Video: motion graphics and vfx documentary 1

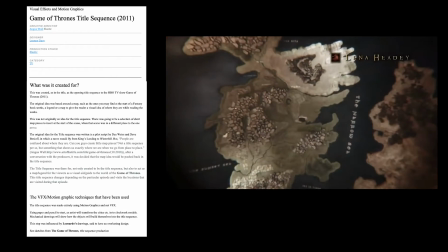[8:07]
The general idea was based around a map, such as the ones you find at the start of fantasy books,
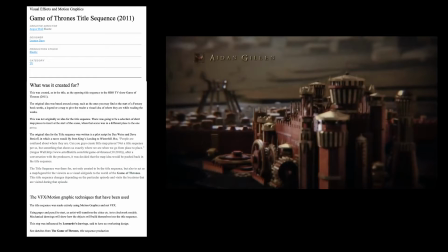[8:13]
a legend or a map to give the readers a visual communication of where they are while reading the book.
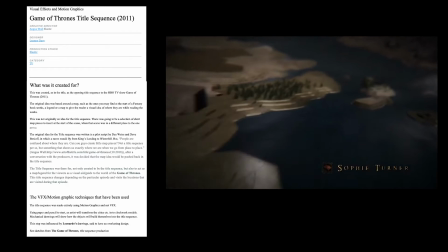[8:21]
This was not originally an idea for a title sequence.
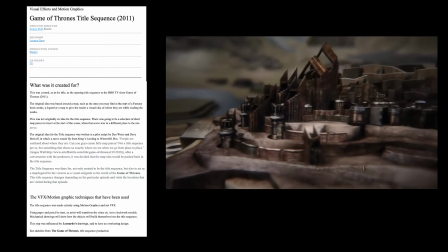[8:24]
There was going to be a selection of short map pieces to insert into the start of a scene, when that scene was in a different place to the previous one.
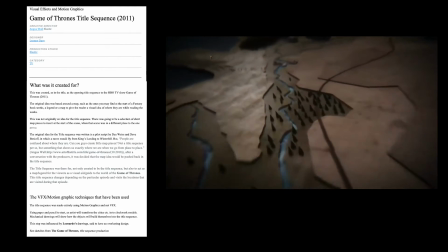[8:32]
The original idea for the title sequence was written in a pilot script by Dan Weiss and Dave Benioff,
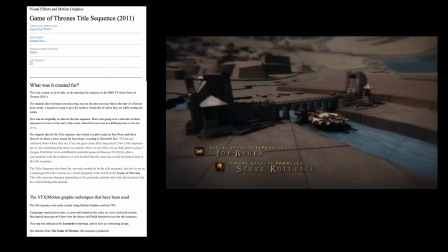[8:38]
in which a raven would fly over King's Landing to Winterfell. But people are confused about where they are.
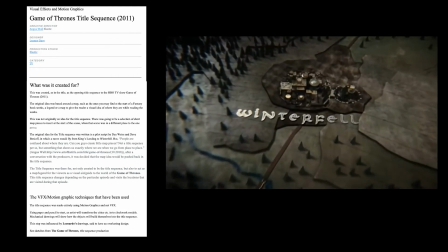[8:46]
Can you guys create little map pieces?
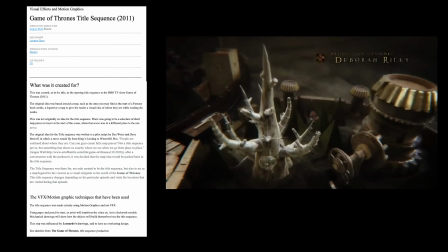[8:49]
Not a title sequence per se, but something that shows us exactly where we are when we go from place to place.
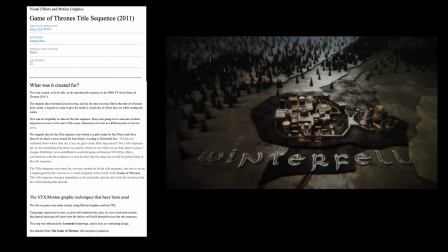[8:55]
Angus Wall, creative director, is quoted as saying this after a conversation with the producers.
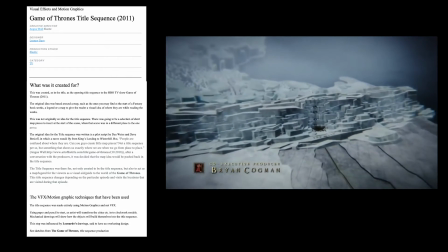[9:02]
It was decided that the map idea would be pushed back into the title sequence.
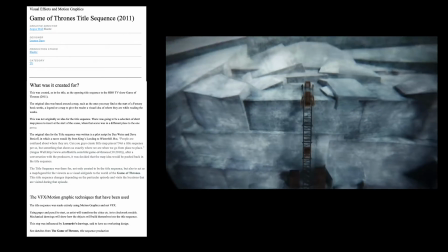[9:07]
The title sequence was therefore not only created to be a title sequence, but also to act as a
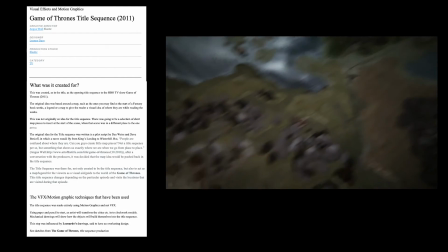[9:14]
map/legend for the viewers as a visual aid, guide and communication to the world of Game of Thrones.
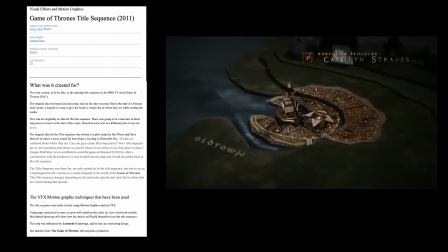[9:20]
The title sequence changes depending on the particular episode and visits the locations
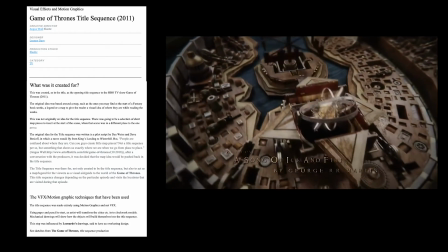[9:25]
that are visited during that episode to give the viewers a visual
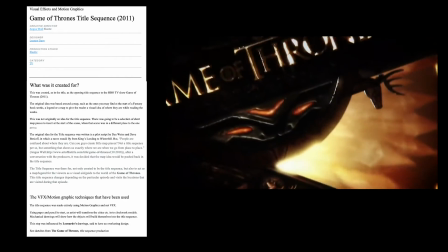[9:32]
image of where they are. Now, the motion graphics techniques that have been used,
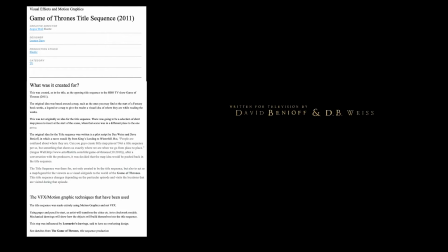[9:39]
and I say motion graphics and not VFX because the entirety of the title sequence is made with motion graphics.
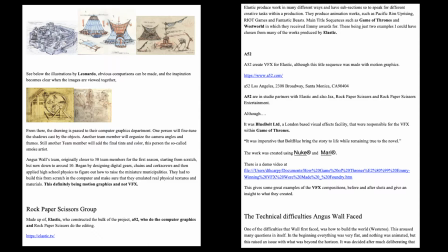[9:48]
Using paper and pencil to start, an artist will transform the cities, etc. into clockwork models. Mechanical drawings will show how the objects will build themselves into the title sequence. This step was influenced by Leonardo's drawings. And as you can see in these pictures here,
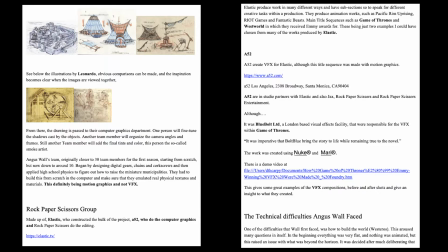[10:05]
there can be obvious comparisons made with the inspiration becomes clear when these images are viewed together. From there, the drawings are passed to their computer graphics department. One person will fine-tune the shadows cast by the objects, another team member will organise the camera angles and camera frames,
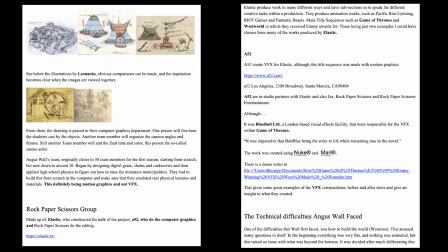[10:23]
still another team member will add the final tints and colour, this person the so-called smoke artist.
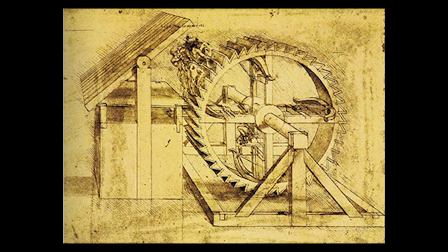[10:29]
Angus Wall's team, originally close to 30 team members for the first season when starting from scratch, but now down to around 10,
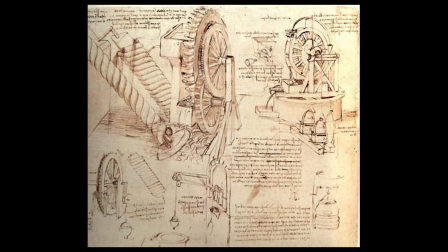[10:37]
began by designing digital gears, chains and corkscrews, and then applied high school physics to figure out how to raise the miniature manipulators.
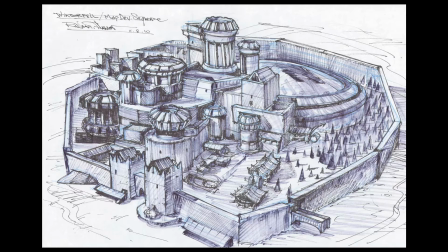[10:47]
They had to build this from scratch in the computer and make sure they emulated real physical textures and materials,
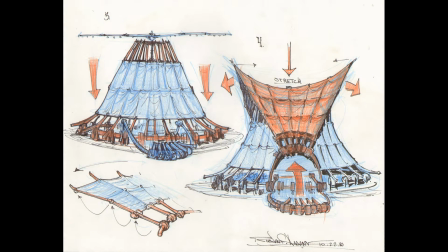[10:55]
this definitely being motion graphics and not VFX, but also taking into account the visual
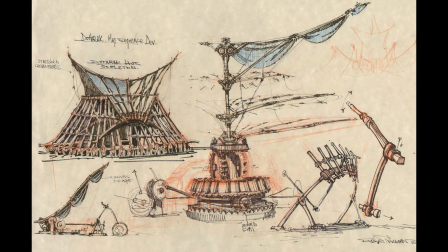[11:05]
communications and the message that they wanted to visually
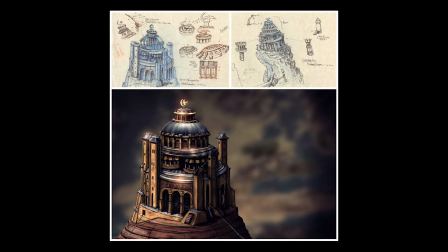[11:11]
display and commute to the viewers.
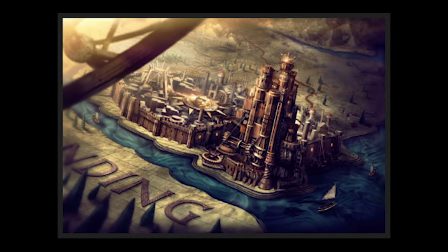[11:17]
Now, Rock Paper Scissors Group, made up of Elastic, A52 and Jax,
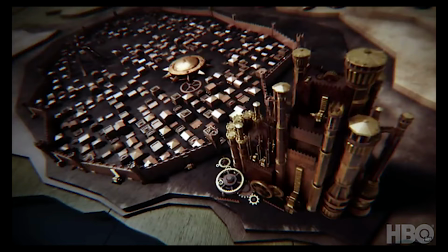[11:25]
produced these scenes alongside other studios which added bits in along the way in other scenes and other works through Game of Thrones.
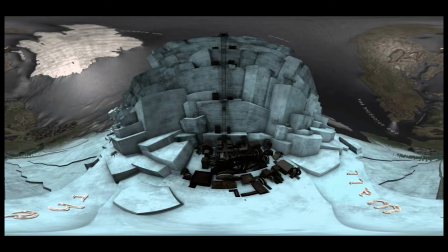[11:36]
But this title sequence is a perfect example of
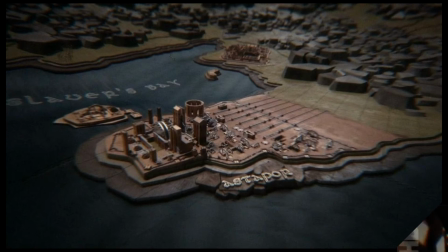[11:44]
motion graphics against the dragon scenes, which are a perfect example of visual effects,
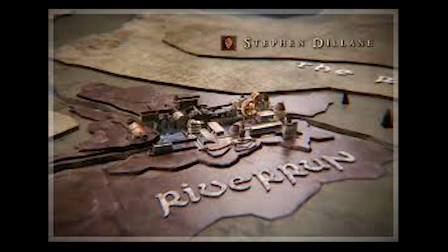[11:51]
both being used to great effect within one production.
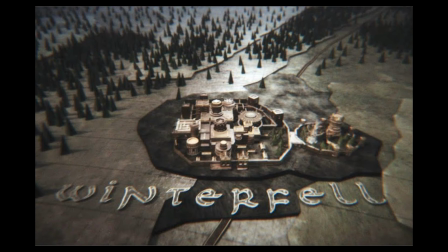[11:59]
This is Daniel Peat, HND student at West Notts University.
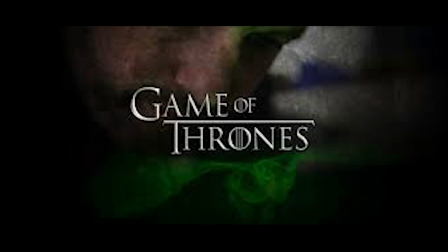[12:04]
I hope you enjoyed the documentary and parts of it you may have found useful, and who knows, it could help you out in one of your research reports in the future.